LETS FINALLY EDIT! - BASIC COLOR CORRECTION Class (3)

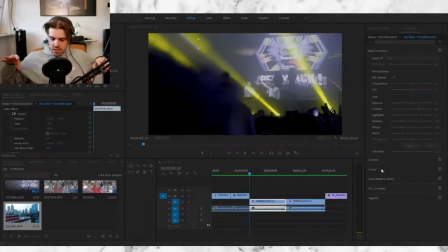2251s
Just don't do it. Follow your heart, follow your belief, and the main thing as well, don't question yourself too much. Because if you question yourself too much, your product is going to be looking completely different from the next day. That is a very important point to remember.
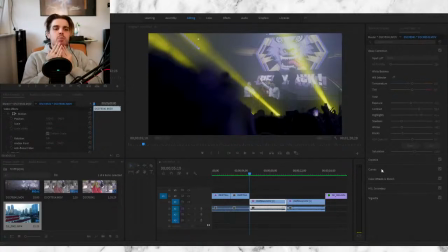2268s
I wonder how some YouTubers have it actually with beards. I'm not a fan of beards, but I like it, but I don't like it.
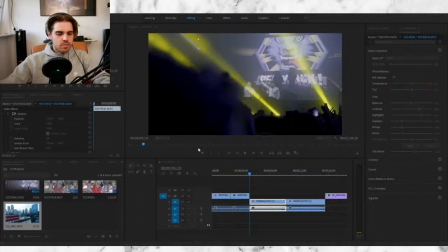Beep, bop, boop da pop, beep, bop, boop da. Beep, bop, boop, boop da bop, and we're soon done, done, done, done. I think you guys cannot even see it now, but it's rendering.
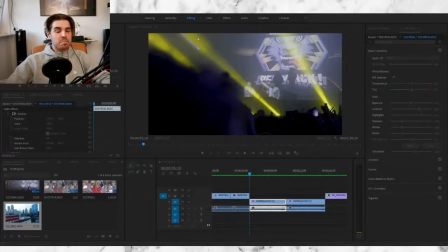2302s
There's a, oh no, it's a different. So this is a different thing that you guys don't see actually.
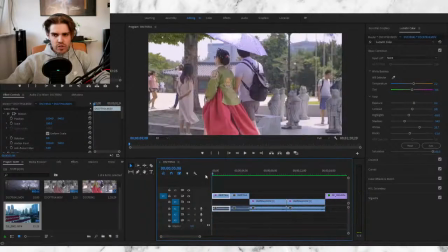2307s
So it's just running through it. I'm gonna just reset this quickly. I want to first have.
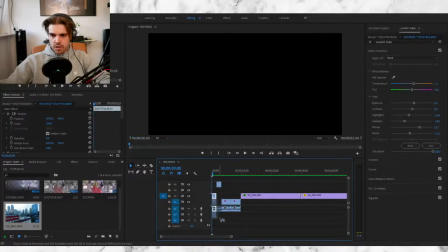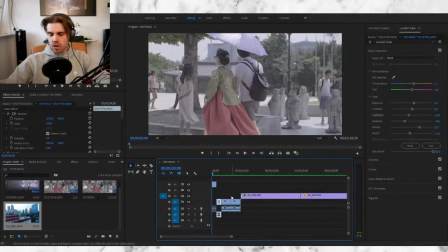2321s
I want the unoriginal to come first.
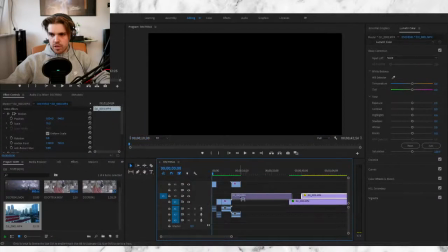2330s
And then we'll have the original. I think that's the more fair way to handle these things.
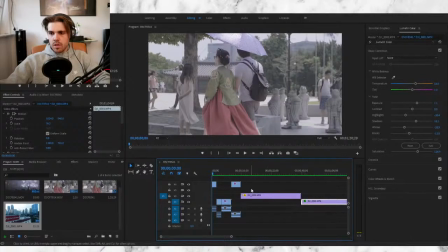2338s
Oops, there we go. So let's go in, look at the video and see what you guys think about it. And as we always say, we're first starting off with raw footage. Okay, so we're just going to talk about F-Log, and this is what we all did together.
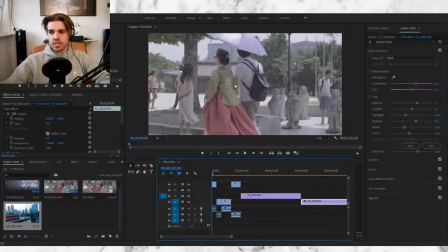2353s
And if you have any questions on how I did anything, just ask them while I'm showing this. This is not longer than a minute, but you can kind of get a rough idea to what happened in the footage. So let's jump into it.
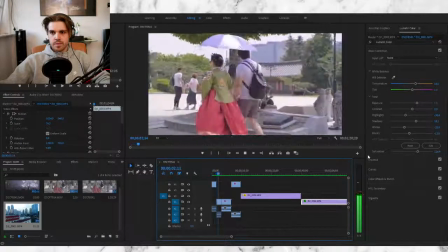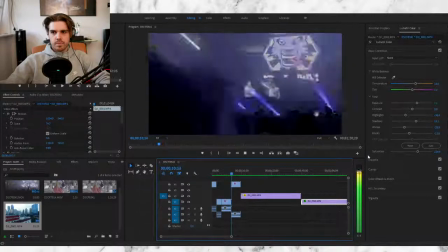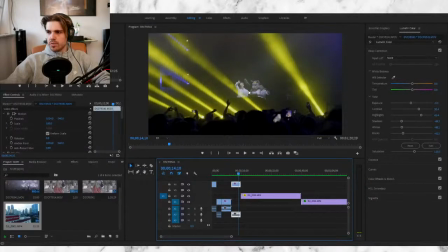2378s
I would actually just make this a little bit more whiter, saying it just to make them pop out a little bit more. But these are things that you notice, so keep reviewing your work as well. It's always just, go see, nothing is wrong with it.
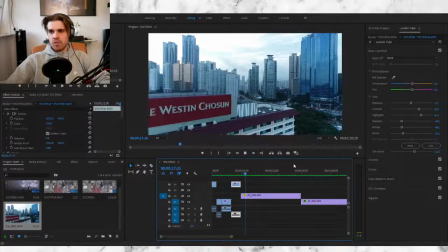2392s
And this is the drone footage. This is the original one. I think this was in Decinelike, but my white exposure, or sorry, my white balance was a little bit too much on the blue side.
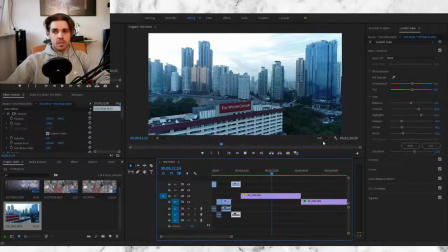2406s
A little bit too much. I already noticed this out later, but right after this a storm came, so I had to kick the drone down. If you do have any issues with your ears, you can always write an email to
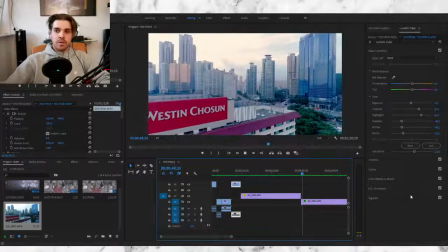2422s
complaints@youtube.com. And this is the remade one. A little bit more live. It's taking a little bit more consideration about the weather. It's a little bit warm, and this is also how I remember it as well.
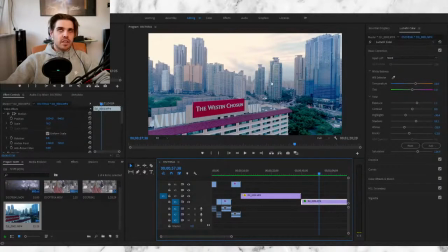2434s
This is, I think, the best way how I pictured it. Super bright, super warm looking. The red was super red. Just playing with your colors. I think this is really a good fix.
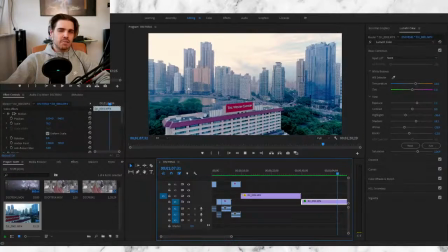2449s
Again, if you have a chance to film away from the sun, I think the sun was behind this building, do so, because it's really hard to fix that. Yeah, and the color of the walls were also this color, while here they look very white.
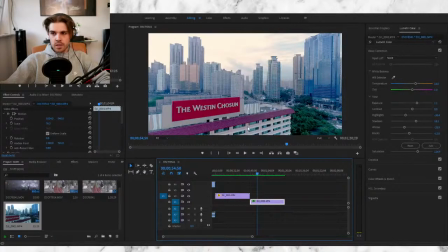2463s
They were not white, they were actually this beige color. You can even see the two different colors easier.
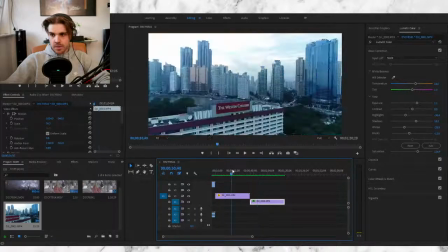2469s
This dark brown, a little bit of beige here, while here it's very hard to distinguish what it actually was. Is it brown, is it white?
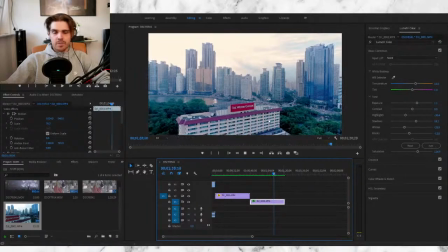2478s
This is very color accurate for me right now, but looks great. Makes me happy.
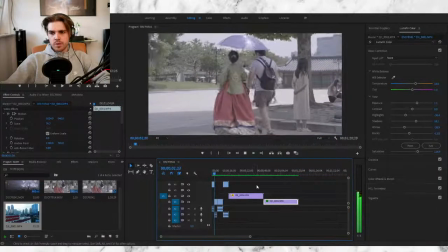2491s
I should actually send this over to the hotel. It was a great hotel. I was gonna watch it one more time. It's a little bit too purpley for me.
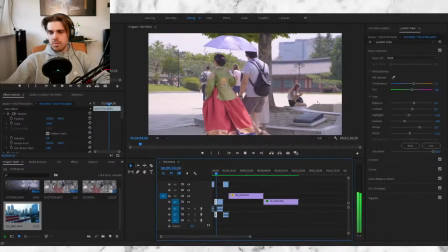2499s
That's totally fine.